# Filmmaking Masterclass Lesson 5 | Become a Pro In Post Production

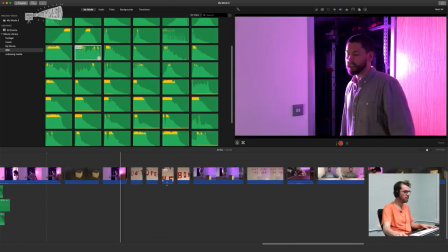2483s
Yes, that's already pretty scary, isn't it? It still feels like it needs something though, like almost like,
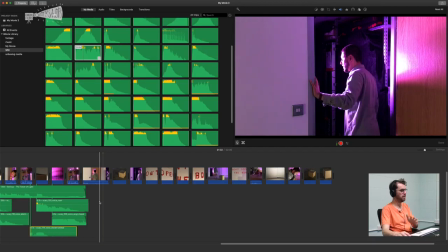2490s
not music, but just a bed of some sort of tension.
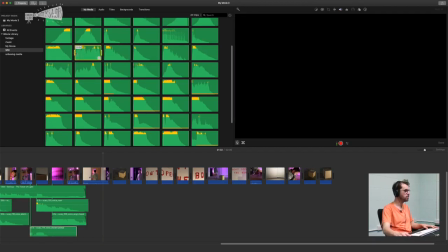2496s
So I think there were some longer clips here in the sound effects.
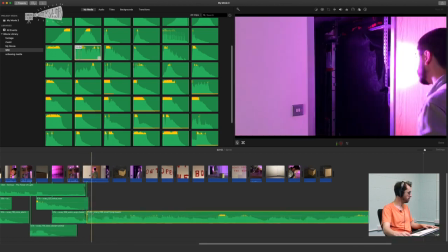2504s
I think that's quite good. So maybe that could start from about here.
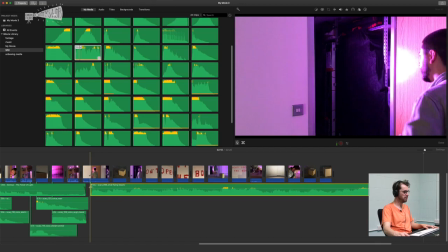2512s
And so what I would tend to do with this is maybe fade it in gradually.
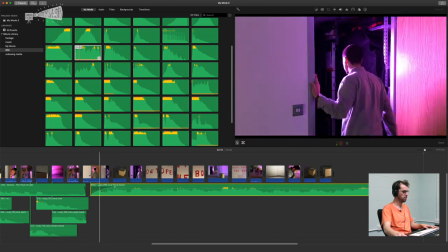2516s
Again, you can use this to sort of help it more of a gradual curve rather than just start suddenly.
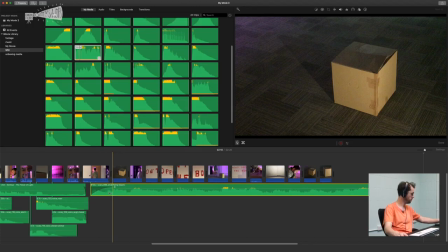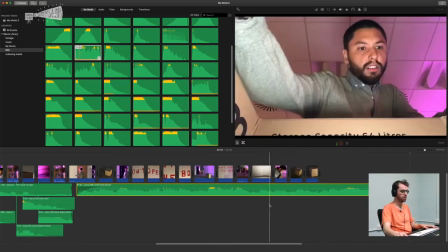2532s
So the idea is he sort of disappears here, isn't it?
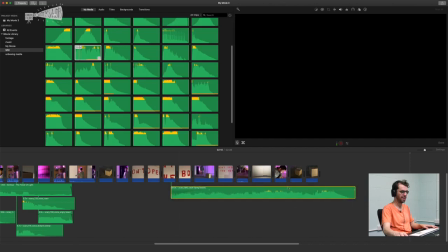2535s
So maybe we can actually make this shorter so that the music ends when he disappears.
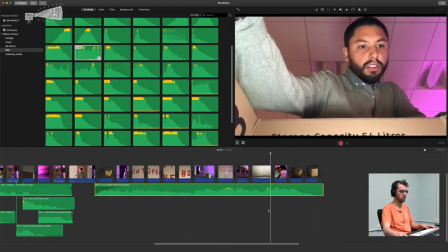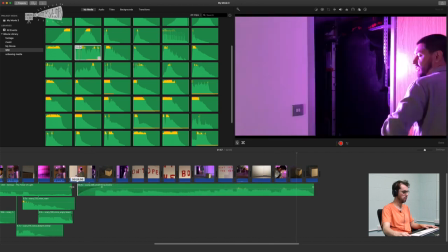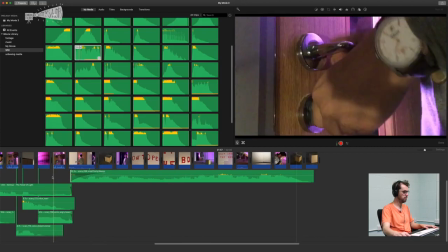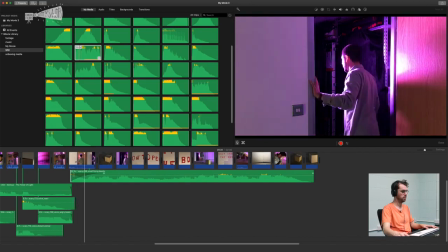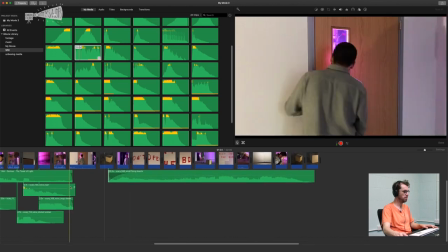2564s
So we maybe want the tension to start again about here, but we need that initial noise, don't we?
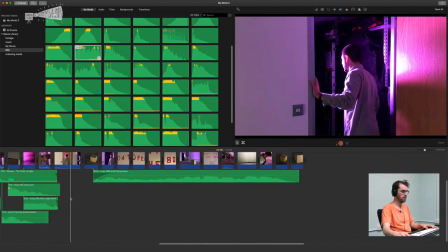2575s
So I'm going to copy that, and it's maybe he needs a noise to make him turn round.
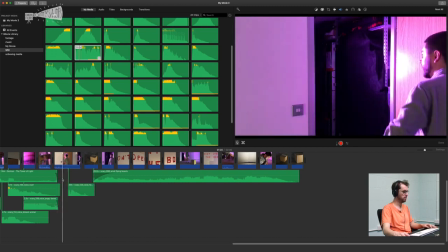2583s
It's there, I think.
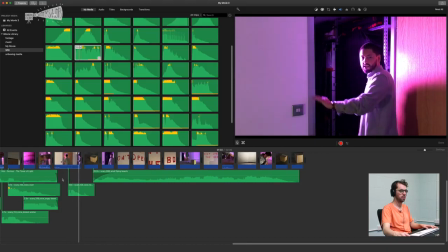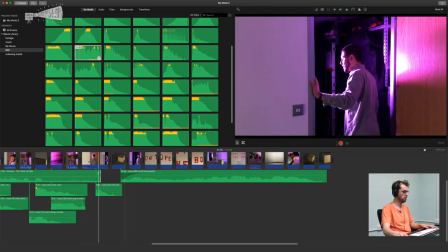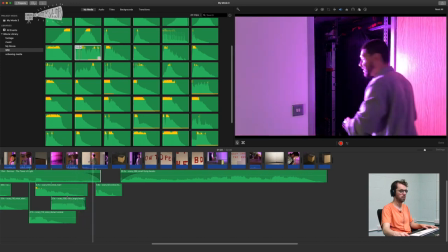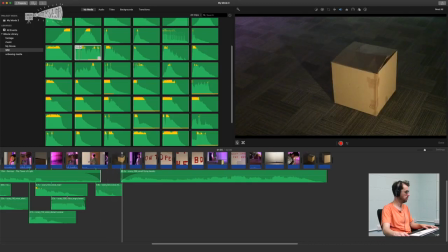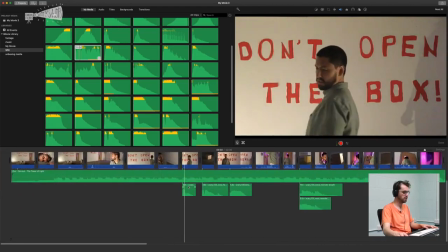2607s
So I think we need just one more of these breaths. We'll copy that one.
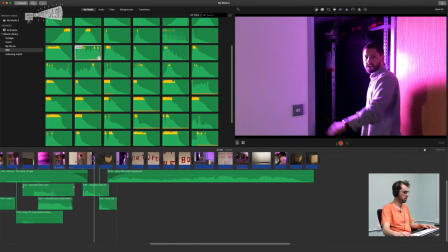2614s
I'll put that there. So it's almost, it feels like the box is clawing back.
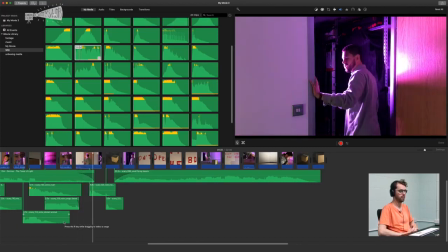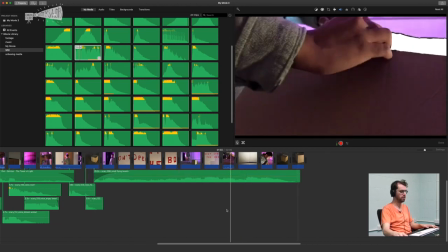2628s
So kind of good, but then we probably need some more effects here, don't we, just to liven it up a bit.
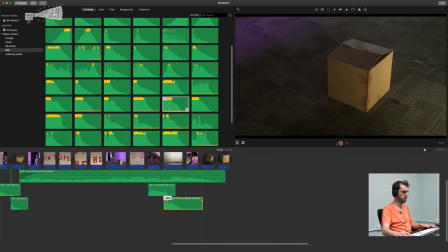2632s
So let's put that in here.
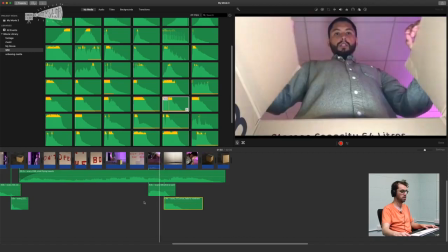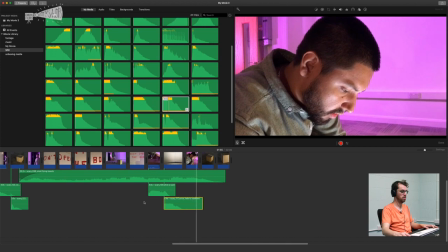And then really, at this point when he disappears, we need a sound effect that's very harsh and cuts.
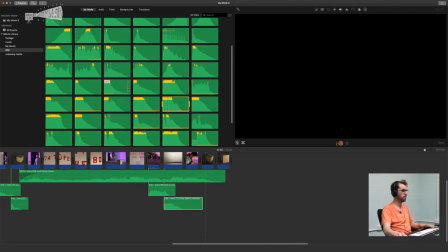2652s
So as you can see by looking at the waveforms here, they kind of dip down. So what we want to find is something that dips up, like this. Or maybe this.
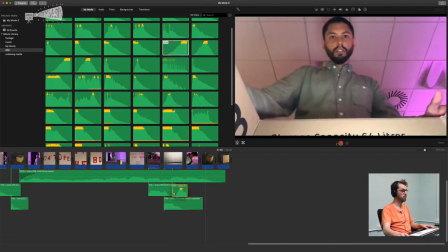2669s
So you'll see what's good about that is if we time it up
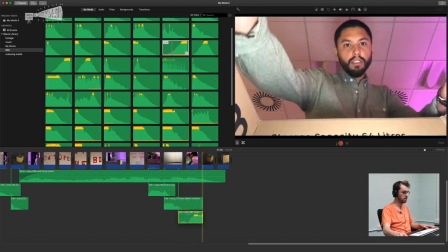2675s
perfectly to him disappearing with that endpoint.
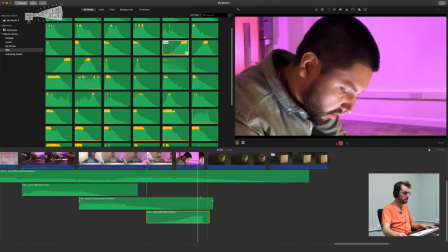2680s
So you can see the endpoint there, and this is when he disappears. If we sync that up exactly, it's going to be really effective, I think.
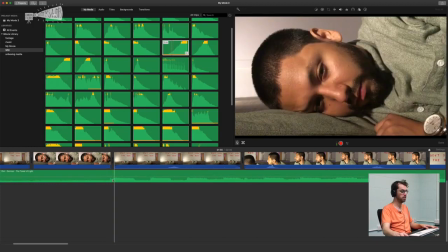2689s
Just like at the very start, when we had that sync point between the eyes opening and the music starting, we're going to do the same at the end.
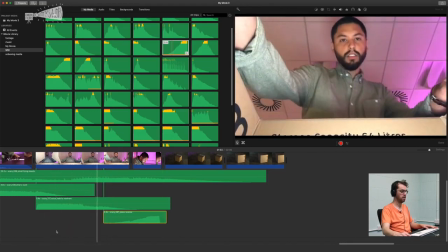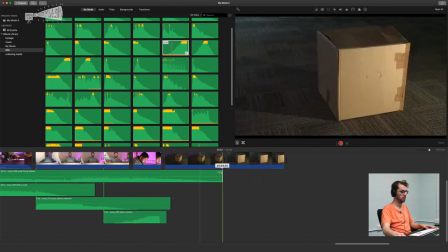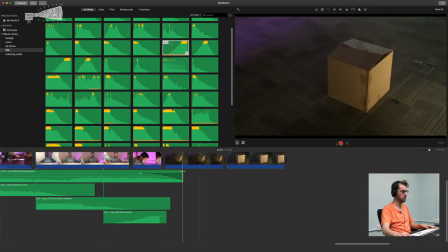2708s
I'm just going to fade that music out quicker as well.
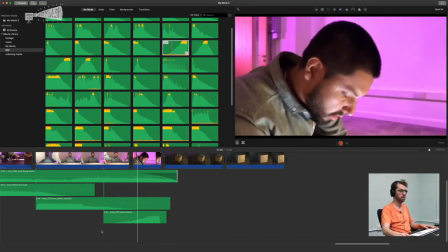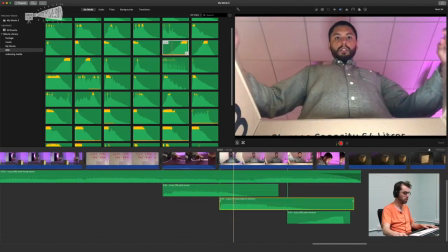2715s
And we'll maybe add in just one more sound effect. Maybe just copy this.
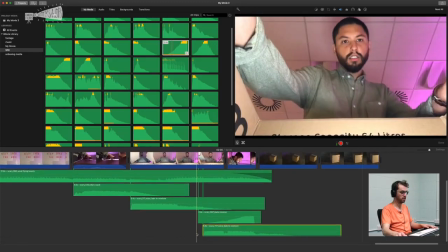2722s
And again, it'll fade out at the end, but there's just a little bit of an echo just so it's not complete silence.